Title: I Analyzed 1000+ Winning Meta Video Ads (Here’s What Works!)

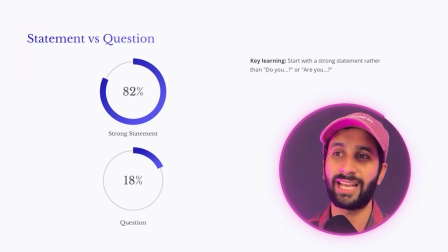But what I found out is that 82% of the videos that I analyze have a statement instead of a question, because sometimes question work, 18% of the time they were working, but most of the time strong statement work really well, which means that people want to be told what is wrong with them or what they have to do with this information as soon as they consume it.
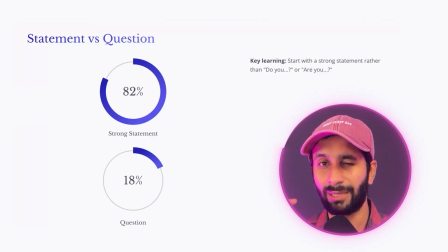So questions actually make them have a little bit of more cognitive load in the brain that they have to answer it. Statement do not have to make them think. It's just, okay, this is what this guy is getting. So, like, probably my hunch is that the reason why statements as hooks work really bad because it's a claim that you're making and the other person is clearly interested in that claim.
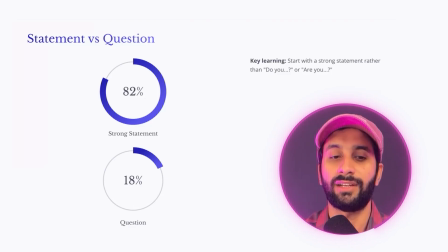That's why I think this statement versus question work really well. Let me give you an example so you can understand a little bit better.
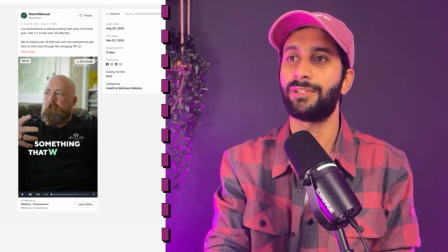So let's start with the question one first.
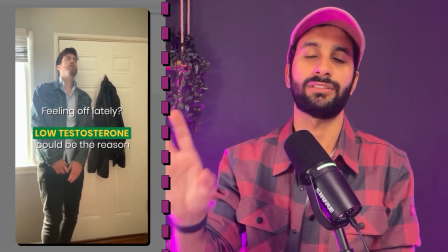Feeling off lately. That's the question. Feeling off lately, right? That's a question statement.
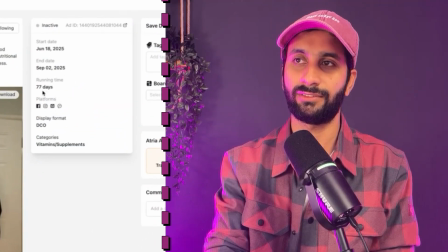This ad also ran for 77 days, as you can see in Atria.
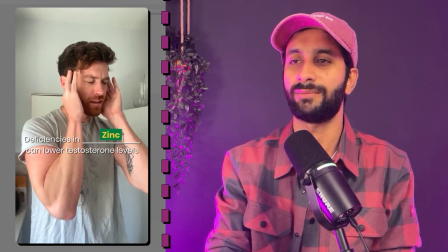It's just showing you the music and telling you what's wrong and then how to fix that.
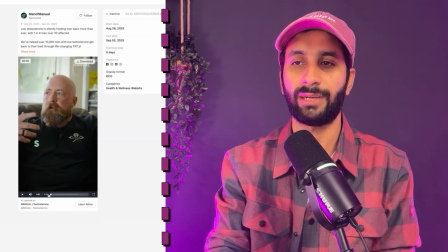Here, it's the same testosterone kind of ad, but now you can see here.
Something that was part of me was missing.
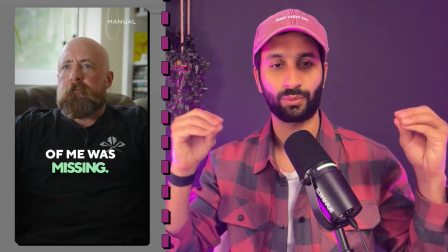Something that was part of me was missing. This one hook that makes me really think what was missing.
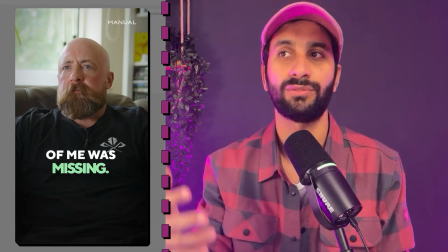It opens a curiosity loop. There's a statement this guy is saying that makes me lean into the video more. That just like my short sense of when I'm making a hook. I usually make both hooks, but I feel like statement would work better, and that's what the research told me as well.
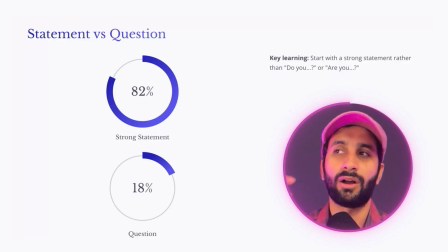And all the winning ads have it. So all in all, start with a strong statement. Start with a claim if possible, if you want your ad to be winning. The third one is like, I read a book somewhere like you should use powerful words to actually get people's attention. And I was like, okay, that is the marketing playbook. What is the video ads playbook? What words I need to use in my video? So I actually analyze all the videos. I analyze roughly like 10,000 words to figure out what is the powerful words people are using in their ads.
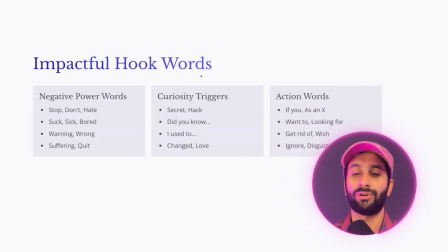And what I found out was that the impactful words, so it's not a percentage, but like what words they're using.
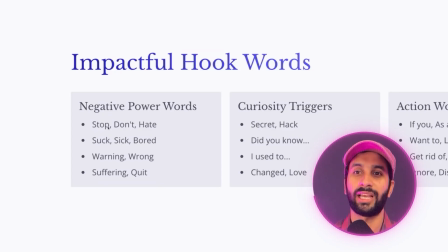For example, the negative power words. So stop, don't, hate, suck, sick, bored, warning, wrong, suffering, quit.
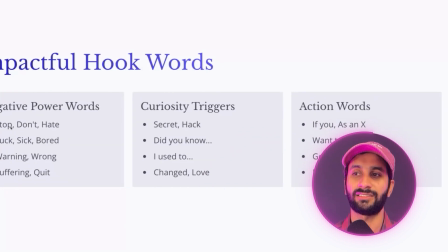All these negative words, power words people are using. There are curiosity words as well, such as secrets, did you know, I used to, changed, love, obsessed. Most people use it, obsessed. So like those words were people were using in their hook as well, and as well as text overlay.
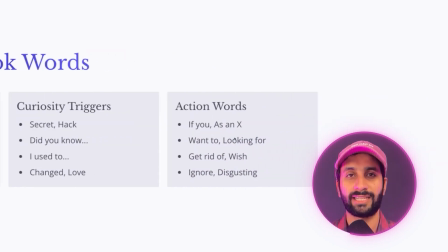And the last thing is action words. If you are X, do this. As an X, I was able to get this. Want to, looking for, get rid of, do you wish I would have found this sooner.
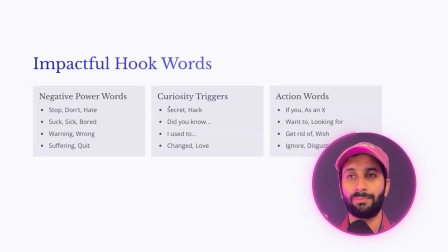The interesting part is like if you use these impactful, powerful words, what will happen is that your hook will be stronger. So it's a simple framework. If you use these words, you will get more attention. So let's look at an example for this.
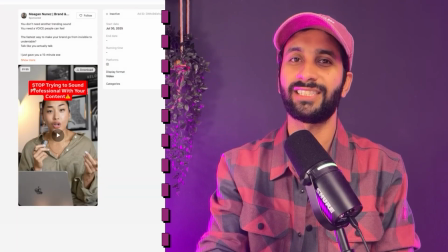Here's one example where you can see it's already in the text overlay. Stop trying to sound professional with your content.
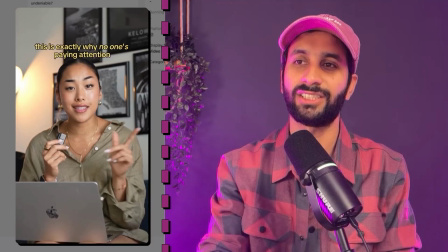Stop trying to sound so professional with your content.
The word stop is there, and she's saying in the first in her text overlay and the verbal hook as well.
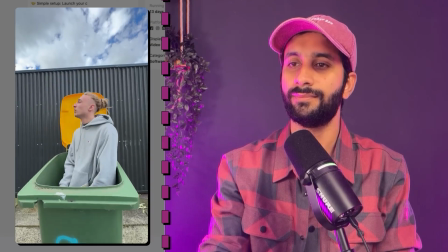Here's another example. This is a really good one.
My life used to be trash.
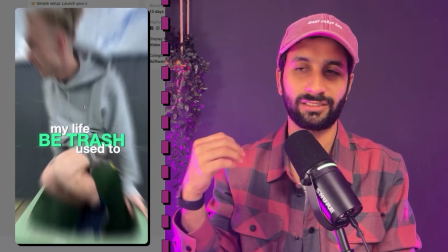Again, a negative word. This is really important, and also he shows the trash in there as well.
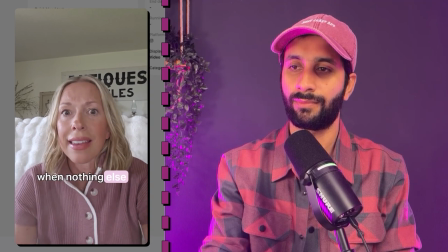And this is the last one.
This is what worked when nothing else did.
This is what worked when nothing else did.
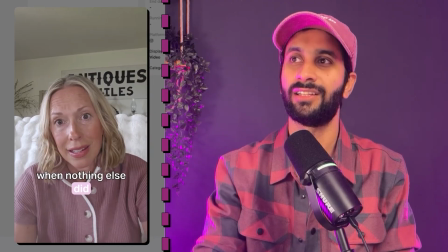Worked, positive, nothing, negative. These are both words in this hook as well, and it worked really well for us.
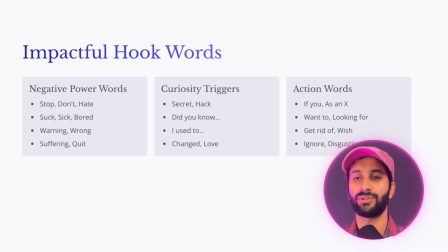Short answer for you is like use powerful words and make sure that like you have those power word list always when you're making hooks. Probably if you're using AI, give it to ChatGPT as well. But this was a research that I found out, and always use this impactful, powerful words in your hooks. So the next question was, what works better, visual hooks or talking heads? Visual hook is something more than just somebody's talking on the camera like I'm talking here. It's more about showing what's going on in the scene, and talking head is like somebody speaking to the camera.
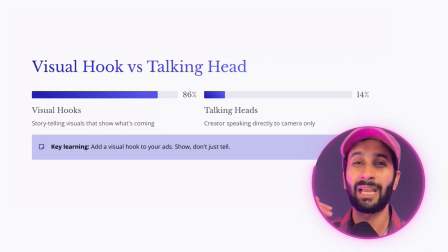And what I found out that this is the key element that I have really implemented in all my ads whenever I think about it is visual hooks. So when you show a story in the first frame, right?
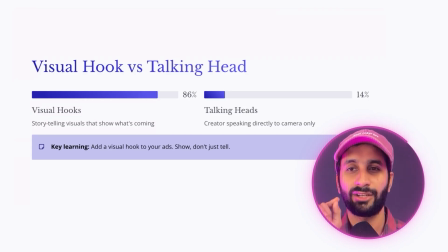In the first frame, you show a story and you talk about what's going on in this video. Before even the person utters a word, you will pay attention to it because you say, what's the story behind it? I want to pay attention to it versus talking head. So the difference was 86 to 14%.
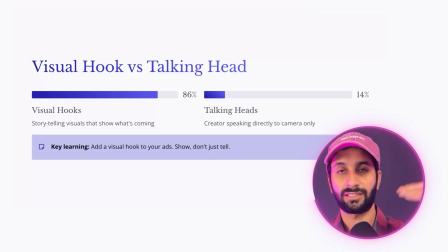Whenever you think about your video ads, you have to think about what is a visual hook that is in there that I can actually get people attention to and then explain my story.
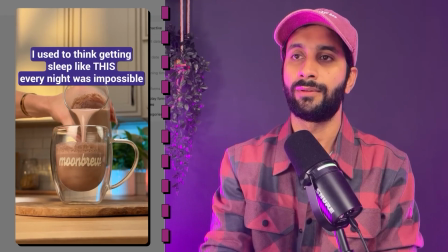So here's an example for you.
I used to think getting sleep like this every night was impossible.
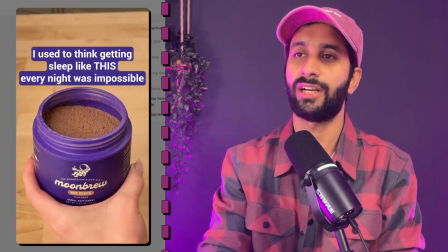So for the first 3 seconds, we are still at the hook, right? So I used to think that getting sleep like this every night was impossible.
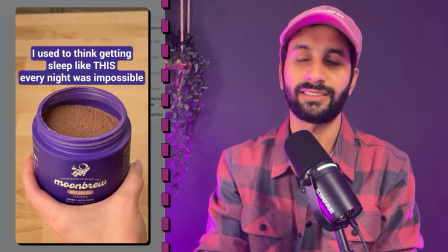And they are showing a blend that is in a cup, right? And that's the visual hook they are trying to show.
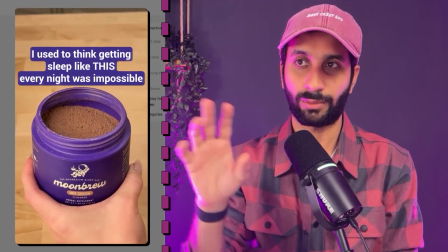They're not talking about sleep. They're not talking about anything. They're just showing the product in the first visual. And that's a visual hook.
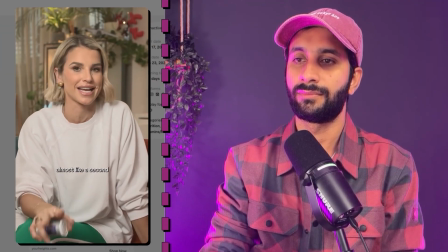The other one is this one.
Your gut is like almost like a second brain in your body.
Your gut is almost like a second brain in your body.
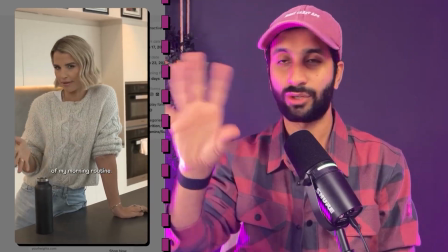And that is somebody just speaking to the camera. There's not much going on behind the scenes. They're directly talking to you.
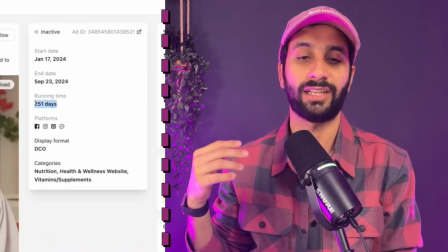This ad has run for a very long time, actually 251 days. So like talking heads, don't take me wrong, but also work.
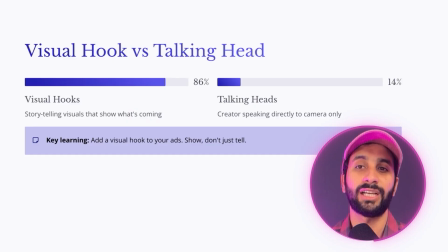But what I found out on the winning ads was that 86% of the time visual hooks work way better because you pay attention to it.
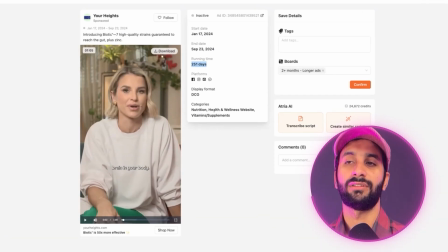And I think the reason why this video also worked really well was because of the fact that she's an influencer. So influencers can get rid of the visual problem because they are influencers. But if you don't have influencers and you want to make your ads a slightly more probability of chance of winning, use visual hooks.
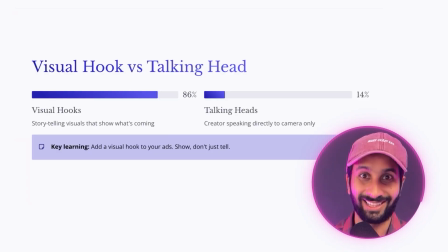So you know how the marketers say show, don't tell? This is that element actually. Okay, let's go next. So then I try to analyze what types of hooks or videos do really well on the Meta ad account for these 7, 8, 9-figure brands. Like, what is the most important element in the winning video ad, and what can I use more often to make sure that like my videos are winning? There are a lot of different ways of saying the same thing: funny, desirability, problem solution.
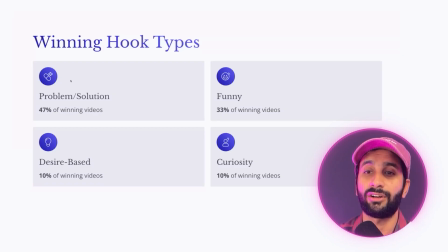Here's what I found out with the problem solution ads was the winner out of all, and you can see problem solution and funny ads have the most of the percentage. 47% of the winning ads have problem solution framework. Like if you have no other frameworks, use problem solution framework to hook people in and also tell the solution.
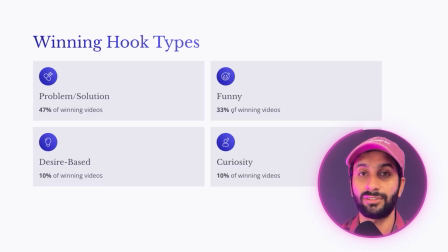You can also be very funny. People want to be entertained. So 33% of the winning video ads have something funny with it, which was very interesting. And again, it could be more related to the visual part. The third one is desire based. Speak to desire instead of the problem. And some desire products do usually have that.
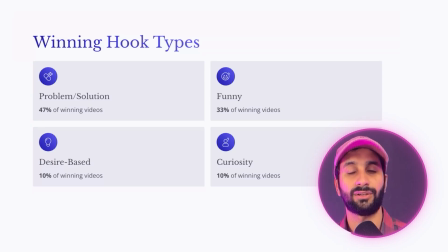And curiosity, which is basically 10% of the winning ads usually win, is because of you have said something in the video that you have to watch further to actually know what's going on.
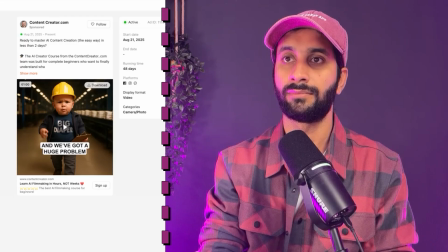So let me give you an example of each so you can understand. So this is a funny ad because in the first frame you already see there's a kid. It's all done by AI, and you can see what it says.
I work for Big Diaper, and we've got a huge problem.
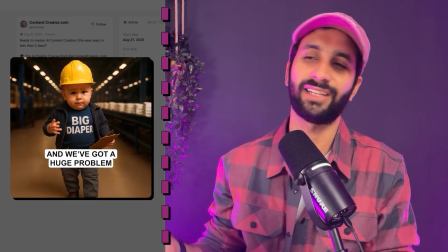I work for Big Diapers. We've got a huge problem. It's a funny ad. You see it already. Kid has written Big Diaper in it.
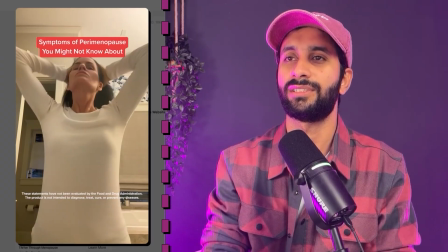So it's funny. You want to watch this because it's entertaining. Let's go to the next one. This is symptoms of perimenopause you might not know about.
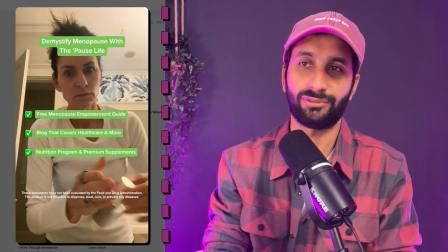Very simple video, and it's talking about the problems, and then it gives the solution at demystify menopause with the pause live, and then it talks about solution as well.
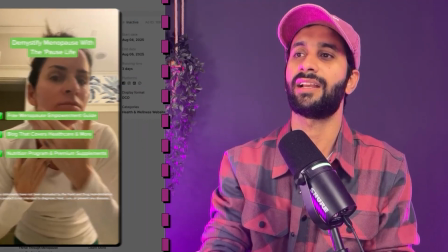So short answers like problem solution. Most of the ads are like this in the ad account. This is more of desirability, where you like want to get something.
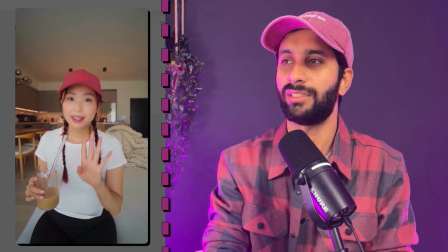So this is an amazing video to watch.
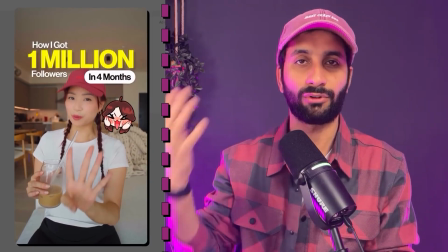This is how I got 1 million followers in This is how I got 1 million followers in 4 months, which is like talking about a specific desire framework and then attaching timeline to it.
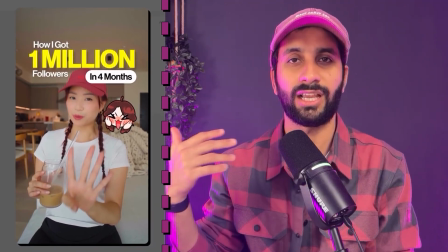Works like a charm if your product actually has those desirability elements in it.
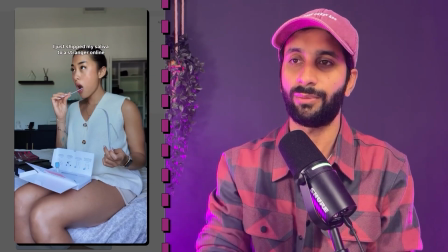So this is the other 10%, and then the last one is a curiosity one, and you watch the video because you want to know what's going on the next.
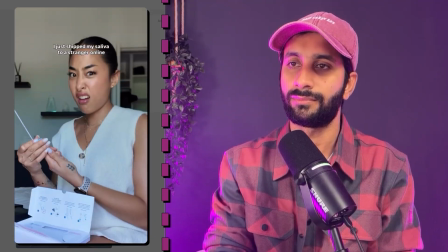I just shipped my saliva to a stranger online.
I just shipped my saliva to a stranger online.
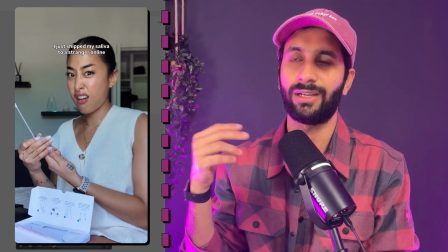This just tells you like, okay, why did she sell the saliva? So it's more curiosity. I really want to know what she's going to tell me next.
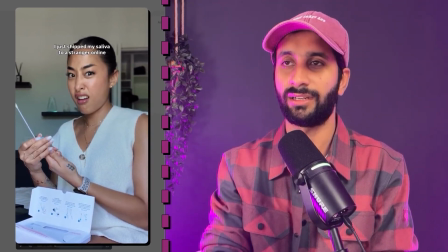So this is curiosity based hooks and a video that you can actually watch further.
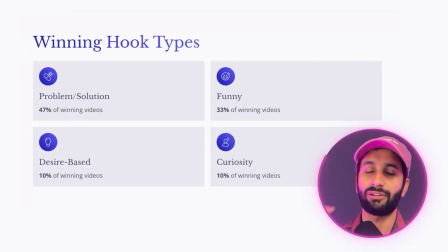In short, if you want to go with like without fail, go after problem solution ad that works really well. And problem solution ad actually gives you this huge element of like, hey, this person is directly speaking to my problem, and it's more relatable as well.